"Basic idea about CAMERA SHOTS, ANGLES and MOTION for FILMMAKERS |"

Oh, hello. My name is Lee, and today we will be talking about some important camera shots, angles, and motion. So let's get into it. A close-up shot is when you want to fill the frame with a face. Basically because you want to get the expressions into the shot. That's when you're giving more importance to the facial features.
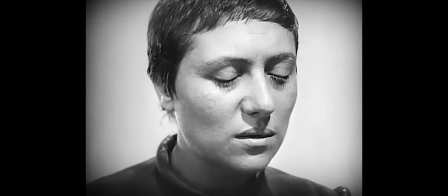The extreme close-up is, as the name suggests, is a closer version of the close-up.
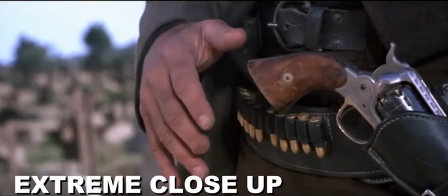0:39 So basically the camera is focused at a specific part of the face or the body
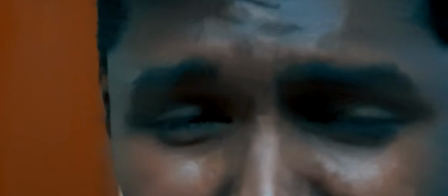0:44 so that you're giving it more intensity of the expression. The long shot shows the entire body of the subject, and also it gives a very
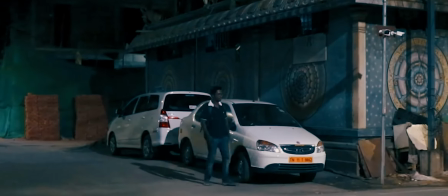0:59 descriptive setting of the scene and the location, and also if you want to cover action.
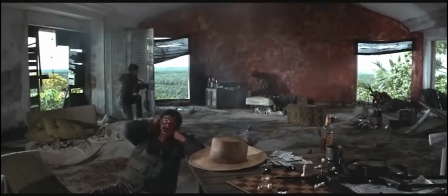In the extreme long shot, you have a subject which is more relatively smaller to the frame, so it's like basically a longer version of the long shot.
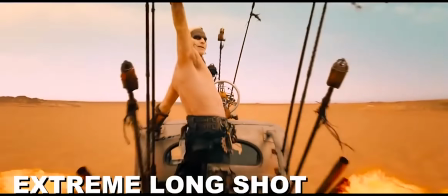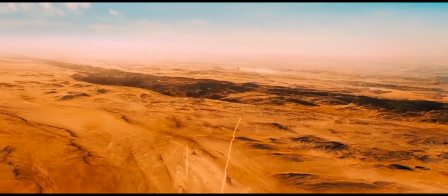So the medium shot usually features the top half of a subject
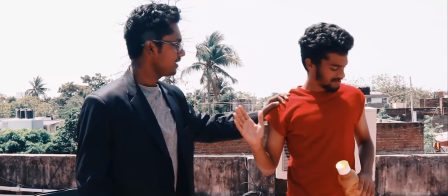1:37 where the subject is usually holding onto something or doing something with his hands. Or the subject need not necessarily be doing anything, it's just the body language which is important. The eye level angle is where the camera is pointed straight at the subject
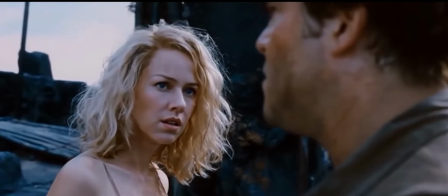1:59 and it is not used in any way to manipulate what you see on the screen. And what you're seeing here is an example of the eye level angle.
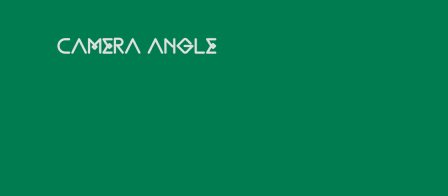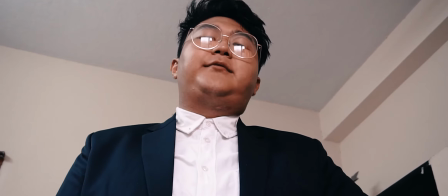2:13 If you want to manipulate what you see on the screen or a situation, you can use either low angle or high angle.
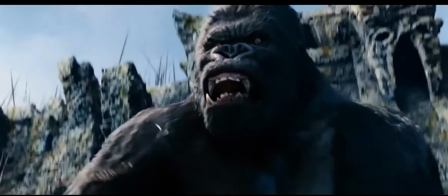2:20 Like for example, if you want to make a person look dominating and bigger, you can go for the low angle shot.
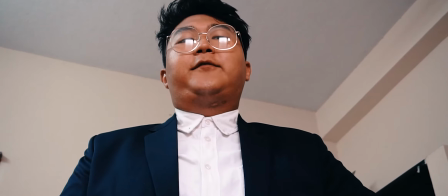2:25 Or if you want to go for the high angle, cut.
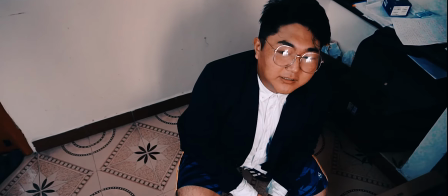2:29 The high angle makes your subject look smaller and weaker and more, sorry.
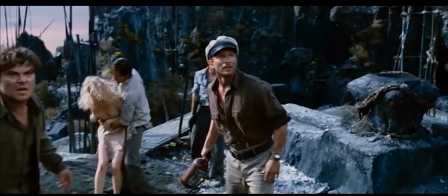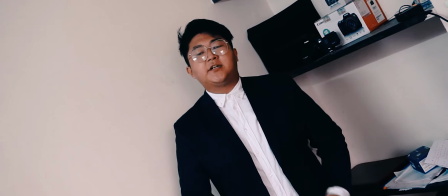2:45 The Dutch angle or the tilted shot is where your camera is placed
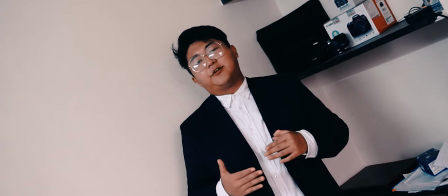2:49 not equal to the level and is used to draw attention to the fact that it is not a balanced frame.
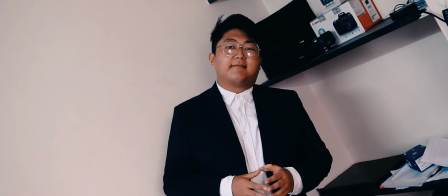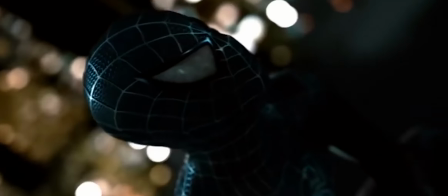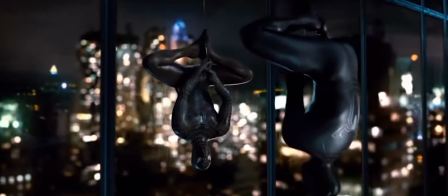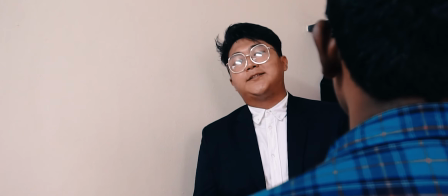3:12 Okay, so this is the over-the-shoulder shot.
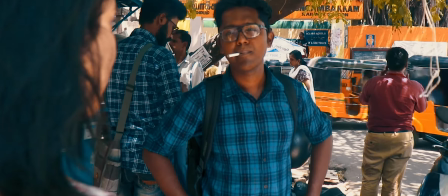3:14 The over-the-shoulder shot is usually used in confrontational situation in films or where there's a conversation happening,
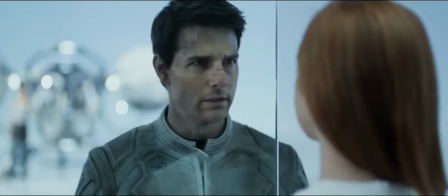3:22 and it also applies the 180-degree rule. Pan and tilt motion is where the camera stays in one place and points from side to side,
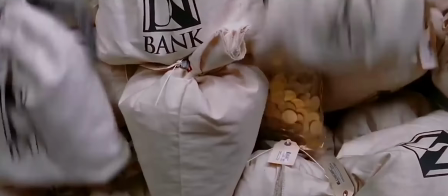3:34 like as if the audience is a spectator and watching a volleyball match.
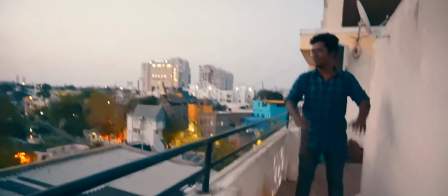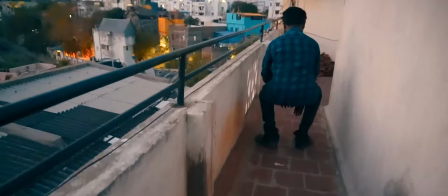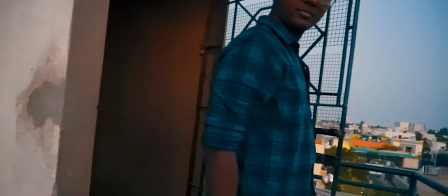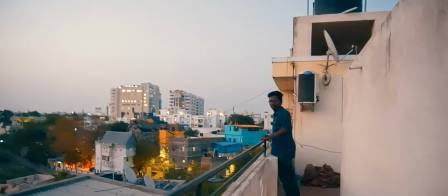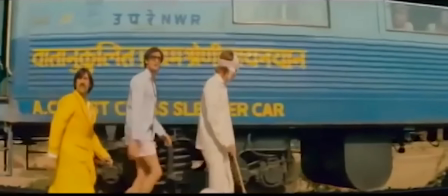3:58 A tracking motion is when the camera moves sideways. A dolly is when the camera moves front or back. And the crane is when the camera moves from down to up.
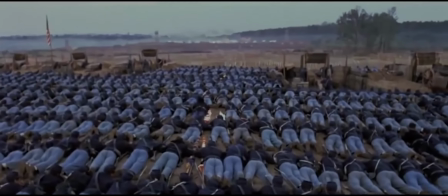4:11 I couldn't shoot it because I don't have the tracks nor the crane or anything, so it's kind of difficult. Zoom is basically the most simplest camera motion because it is just like the dolly, but the camera is not moving. You're using a zoom lens to do the zoom. Yeah. So without moving, unlike the dolly, you just stay in one place and zoom in.
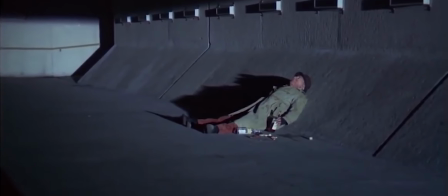Random motion.
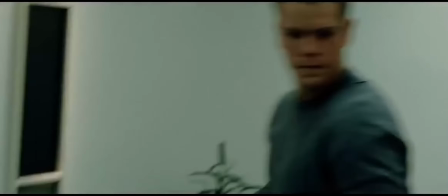4:48 The random motion is where the camera moves and shakes at every frame, which is giving what you're seeing on screen more energy and more action.
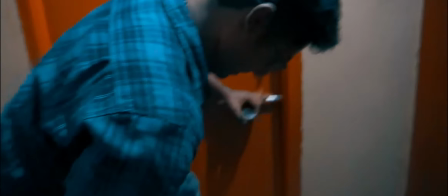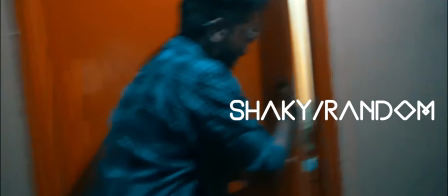The vertigo shot was invented by Alfred Hitchcock and it
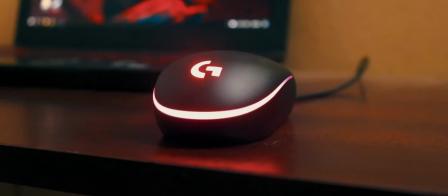5:17 is used to give an illusion that the background is moving forward or backward.